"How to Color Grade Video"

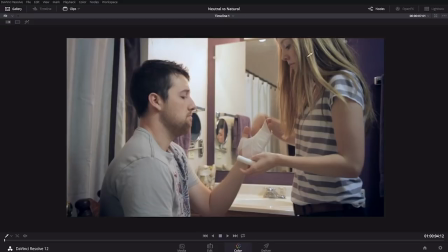This wall's warm, their skin is warm, right? Jess has this blonde hair here, that's a nice warm color. But we have this purple wall over here. And so I wanted to also give it a little bit of color contrast, so I pushed the shadows just a hair towards blue.
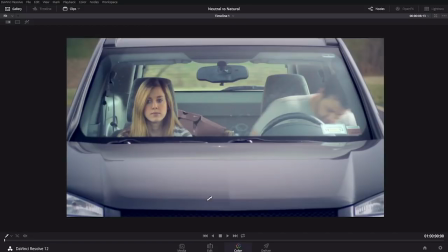By taking these other shots and giving them a very similar treatment, I think it has a better kind of flow to it.
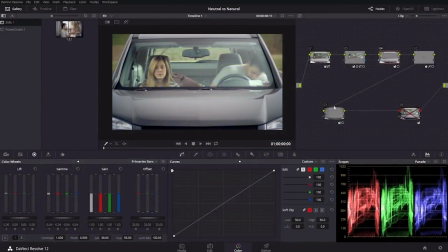So let me show you what went into creating this color grade here. I'll just back off each one of these nodes here.
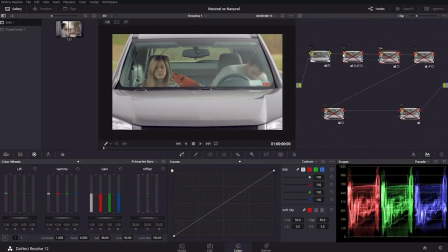In DaVinci Resolve, you can do a lot of things in a single step. But it's much easier to use multiple steps so that you can kind of keep track of your ideas. And each one of these little boxes here is called a node. And so each one of these has kind of a separate color grading idea in it.
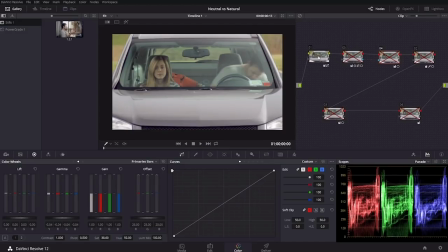So after the base color correction, which is right here, I created a little shape here.
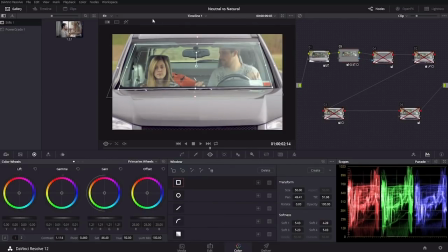It's called a power window here in Resolve. And I pulled my main characters out a little bit. I brought up the highlights a little bit, I brought up the mid-tones ever so slightly, and I juice the contrast and adjusted where that contrast point was, just to punch them out just a little bit.
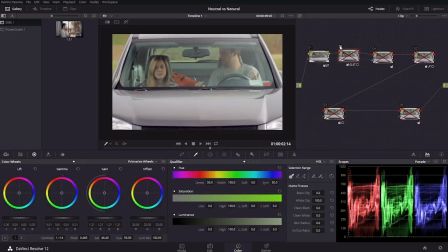Because without this, I think that it just looked a little bit too dark. So in the next step, what I did is basically the opposite. I have this mask here, this key that I pulled with this power window feeding into this next node here.
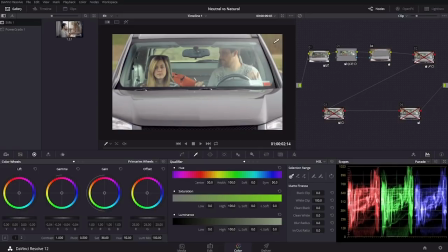And so what I'm doing here is the opposite. So right now I have the outside of that shape selected. And what I'm doing here is darkening that down. I have the mid-tones pulled down just ever so slightly and I'm desaturating it just a little bit because I want kind of the focus of the saturation to be right in this zone here.
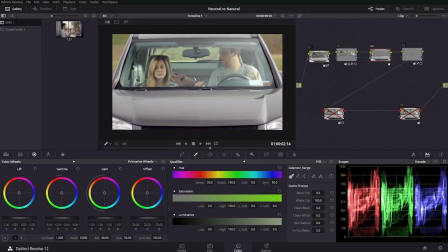Then in the next step, what I was doing is taking care of some problem elements. You can see I have an orange Nike box and a red inspection sticker here. And to me, those stuck way out because they're quite a bit more saturated than some of these other elements here.
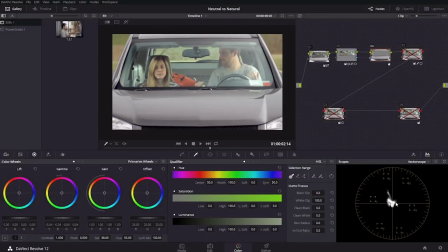If you look at the vectorscope here, this shows kind of where the saturation falls. And orange is right here. And so the bigger the blob in the direction of a particular color means the more it's saturated.
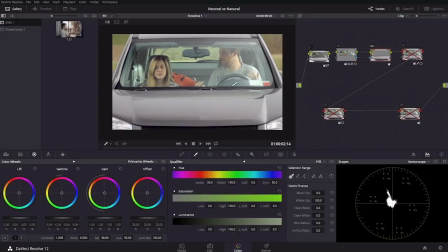And so watch what happens when I take out the saturation of this box and the sticker, bloop, it goes away. I really didn't want that to be the focus because that happens to be the most saturated thing in this scene.
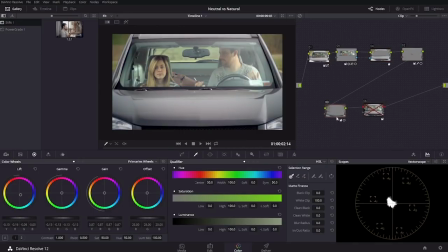In the next step here, what I did is punch a little bit of a vignette around the whole thing. So I have this shape layer here and it's basically just affecting the outside area.
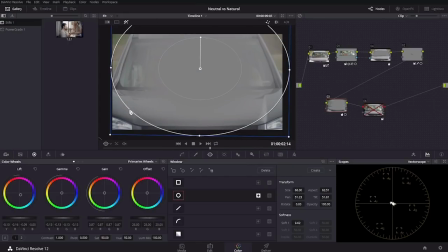anything that's gray here is not being affected and the pixels that you can see are being affected. And so I'm pulling this down, I'm pulling down the highlights, the mid-tones and the shadows just a little bit.
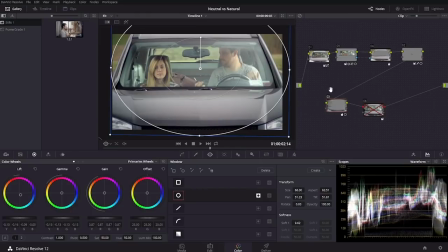Go back to my waveform here so you can see the difference. And I'm taking the shadows and I'm pushing them towards blue ever so slightly so that it gives a little bit of kind of cooling off. because it makes a nice color contrast to have this kind of
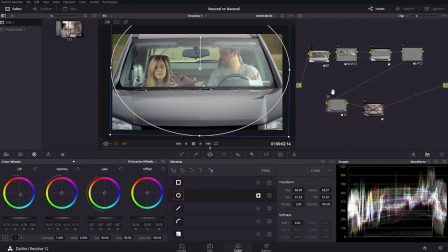cyan color against the skin tones of our people here.
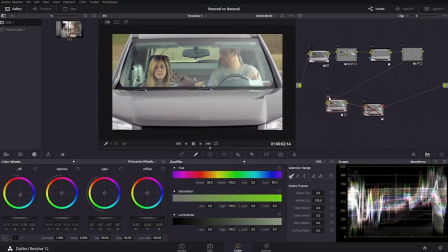It gives it a little bit more punch. And then the final step, what I did is I took all of the shadows overall, and I pushed them just a little bit kind of blue purple. And then to compensate for that, I pushed the mid tones back towards orange just a little bit.
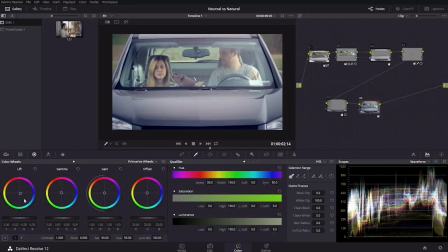But in this particular program, when you make changes to either the shadows, which is called lift, the mid tones, which is called gamma, or the highlight area, which is called gain, these have huge overlaps. So the shadow area here actually affects the entire picture, all the way up to the very, very top.
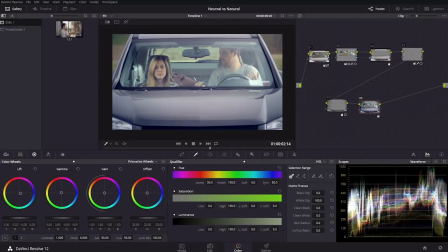It tapers off in its kind of weight, so it's much more affected down here than it is kind of up here near the highlight area. But it does affect almost the entire tonal range.